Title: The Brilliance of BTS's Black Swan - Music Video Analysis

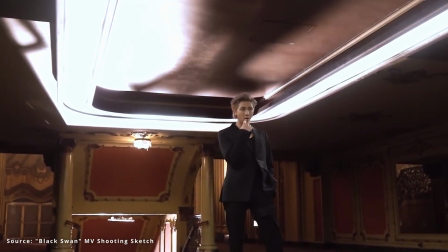993s
The many instances of light and shadow throughout the video seem like a reference to the notion of all light having a shadow,
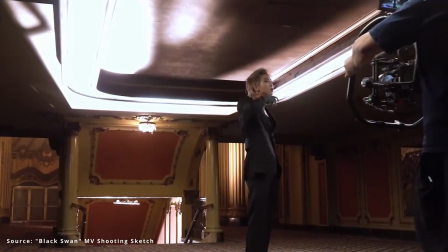1000s
and the shadow being longest or deepest when the light is brightest.
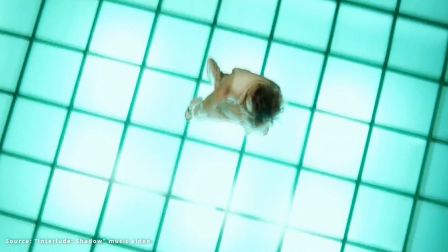1004s
This can also be found, of course, in the lyrics to Interlude Shadow, in which Suga tells us, "My shadow grows in the blasting stark light."
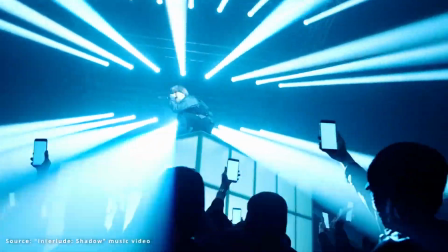1012s
I plan on doing a future video about the theme of shadow, but for now,
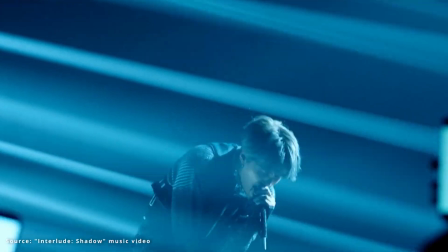1017s
looking just at the Map of the Soul era songs, where else do we see shadow appear?
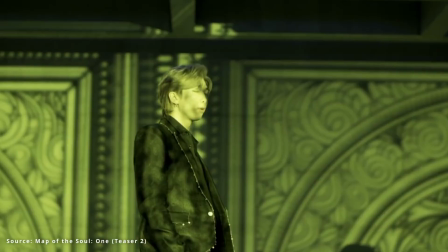1023s
On has mentions of the shadow, of course, but I also can't help but think thematically of Louder Than Bombs, which was described as being a song about the inner shadow during the Map of the Soul 7 press conference, and which contains the haunting line about the unfamiliar shadow in the midst of those cheers.
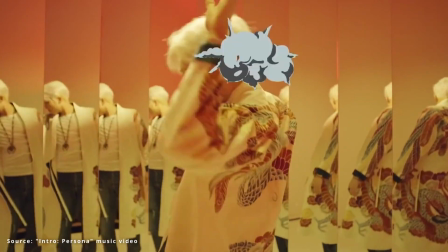1040s
For a direct image where the shadow appears because of light, we can also look to RM's Interpersona,
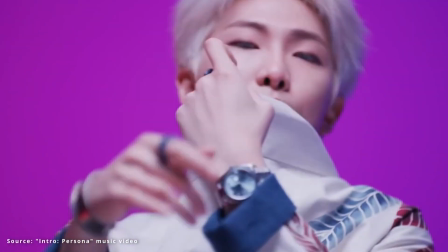1046s
in which he specifically mentions the shadow appearing under the spotlight.
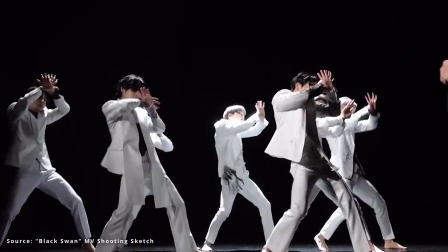1051s
This is relevant to Black Swan for a number of reasons, and is relevant to the music video specifically because it takes place in a theater.
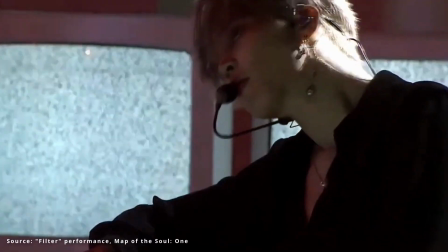1059s
In general, there are many songs on Map of the Soul 7 that discuss the notion of looking and being seen.
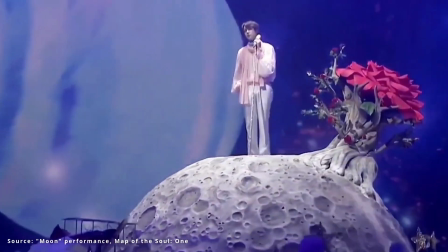1065s
From Filter to Respect to Moon, being viewed and judged is a huge theme throughout the album.
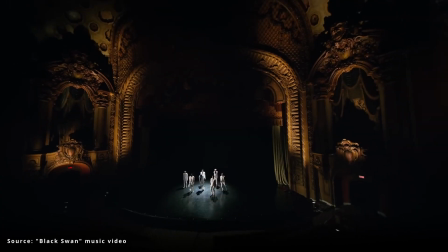1072s
But perhaps no song embodies the phenomenon better than Black Swan, both through its lyrics and what we see portrayed in the music video.
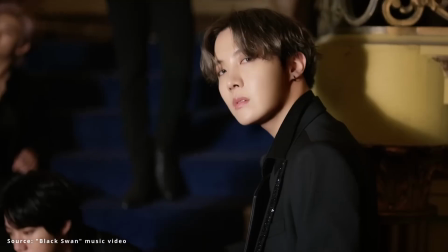1081s
Once again, I want to highlight the description of the song from the press releases.
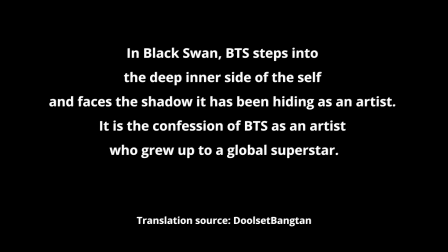1086s
In Black Swan, BTS steps into the deep inner side of the self and faces the shadow it has been hiding as an artist. It is the confession of BTS as an artist who grew up to a global superstar.
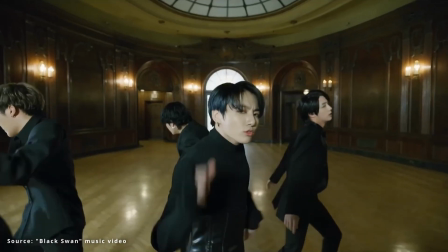1101s
Because of this and other descriptions, we know that this song and video are about what it feels like to have creative doubt looming,
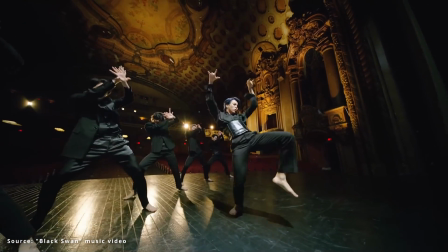1108s
especially when you're someone extremely famous and visible. As such, it's very effective to have the video take place in a theater.
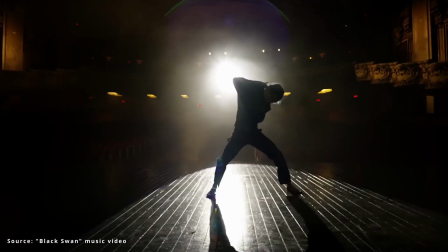1116s
Not only do we see BTS dancing on a stage during many scenes,
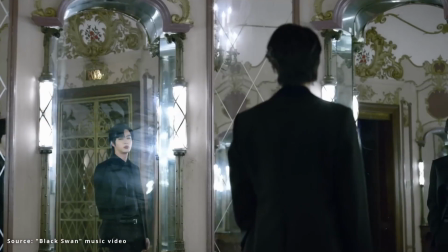1120s
but there's even a room full of mirrors, further highlighting these themes of seeing and being seen.
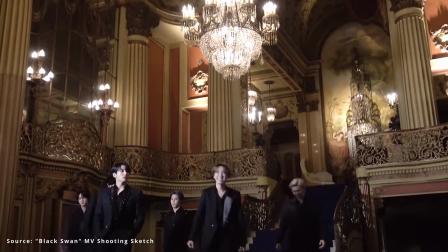1127s
The video was filmed in the Los Angeles Theater in California, a movie palace constructed in the 1930s,
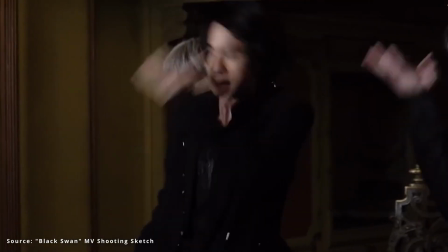1134s
which, although a beautiful historic landmark, nevertheless closed its doors to the public in 1994.
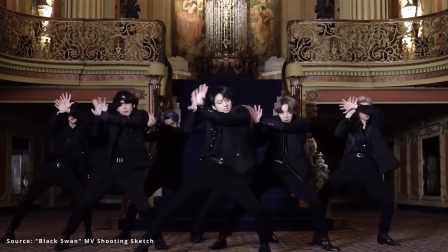1140s
Because of that, it serves as a perfect example of something that is beautiful and yet ultimately runs on borrowed time,
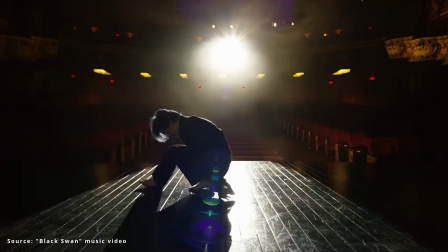1147s
much like Martha Graham's quote conveys the same sentiment about dance.
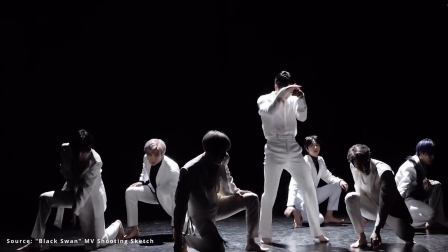1153s
These emotions are expressed in BTS's own unique way about their own art,
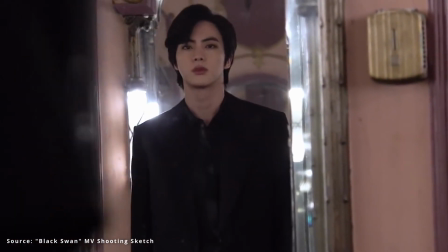1157s
in which they feel concern that the emotions that lead to their music are fleeting and on the decline.
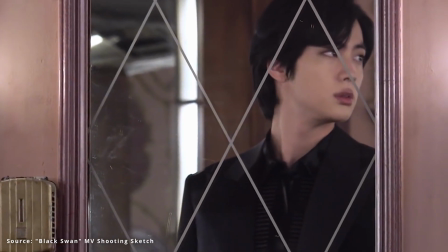1163s
I think this easily relates to the life of the beautiful but stagnant theater,
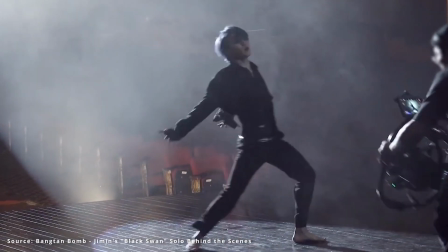1168s
and so it makes sense to have the struggle of the Black Swan play out on a stage where the bright lights create all sorts of shadows.
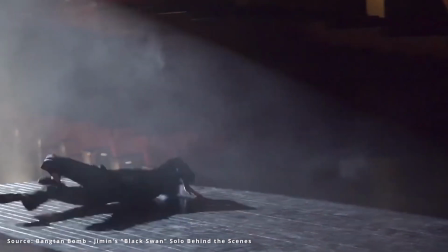1175s
These shadows especially come out when the lyrics express fear of creative death, like, for instance, in Suga's part and RM's part.
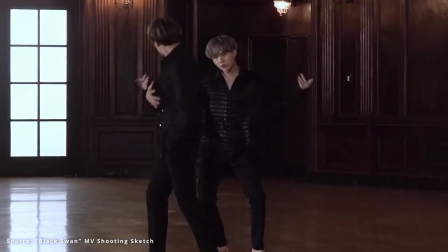1184s
In the latter half of the song, however, things shift in a way that's almost easy to miss,
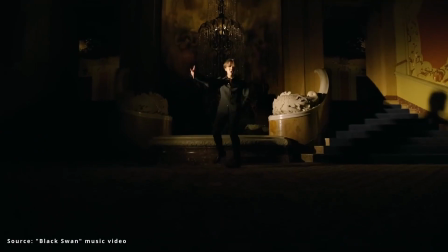1190s
to represent the shadow and its struggle as something ultimately like self-reflection.
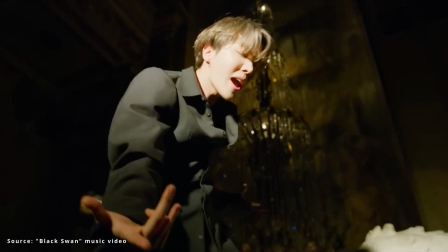1194s
In J-Hope's verse, the shadow is there, but there seems to be more control, and both his lyrics and his choreography reflect that.
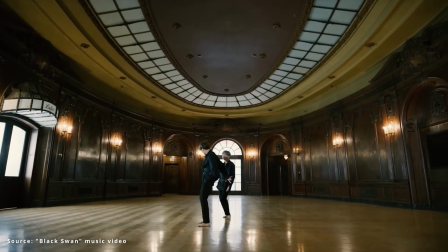1202s
I find it interesting that this lyrical pivot is shown to coincide with the scene where Jimin sprouts wings.
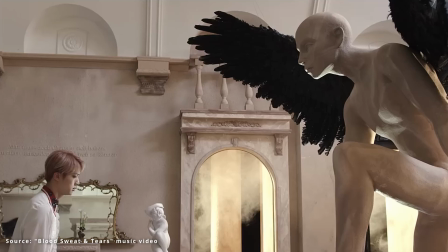1209s
The notion of wings and flying has been a big theme in BTS's work for a long time,
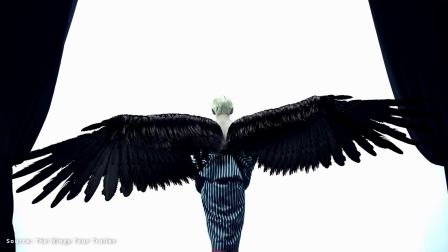1214s
as in the 2016 album Wings, which takes this concept to new heights, no pun intended.
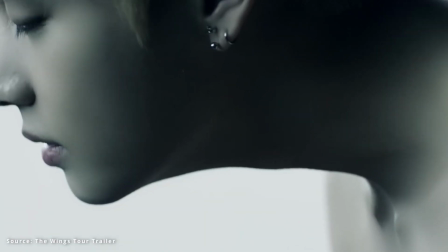1220s
Throughout that album, the concept of growing wings is expressed as something liberating but also somewhat painful and scary,
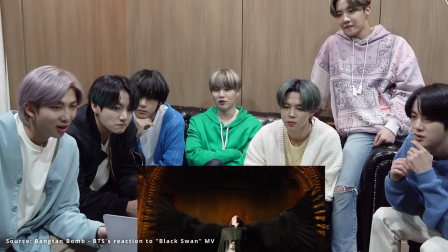1228s
despite the fact that it's necessary. Here again, sprouting wings is portrayed as a painful process, but seems to be essential.
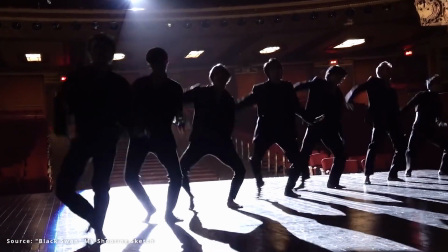1235s
This idea makes sense when you consider what the shadow represents throughout the album and in the map of the soul as a concept.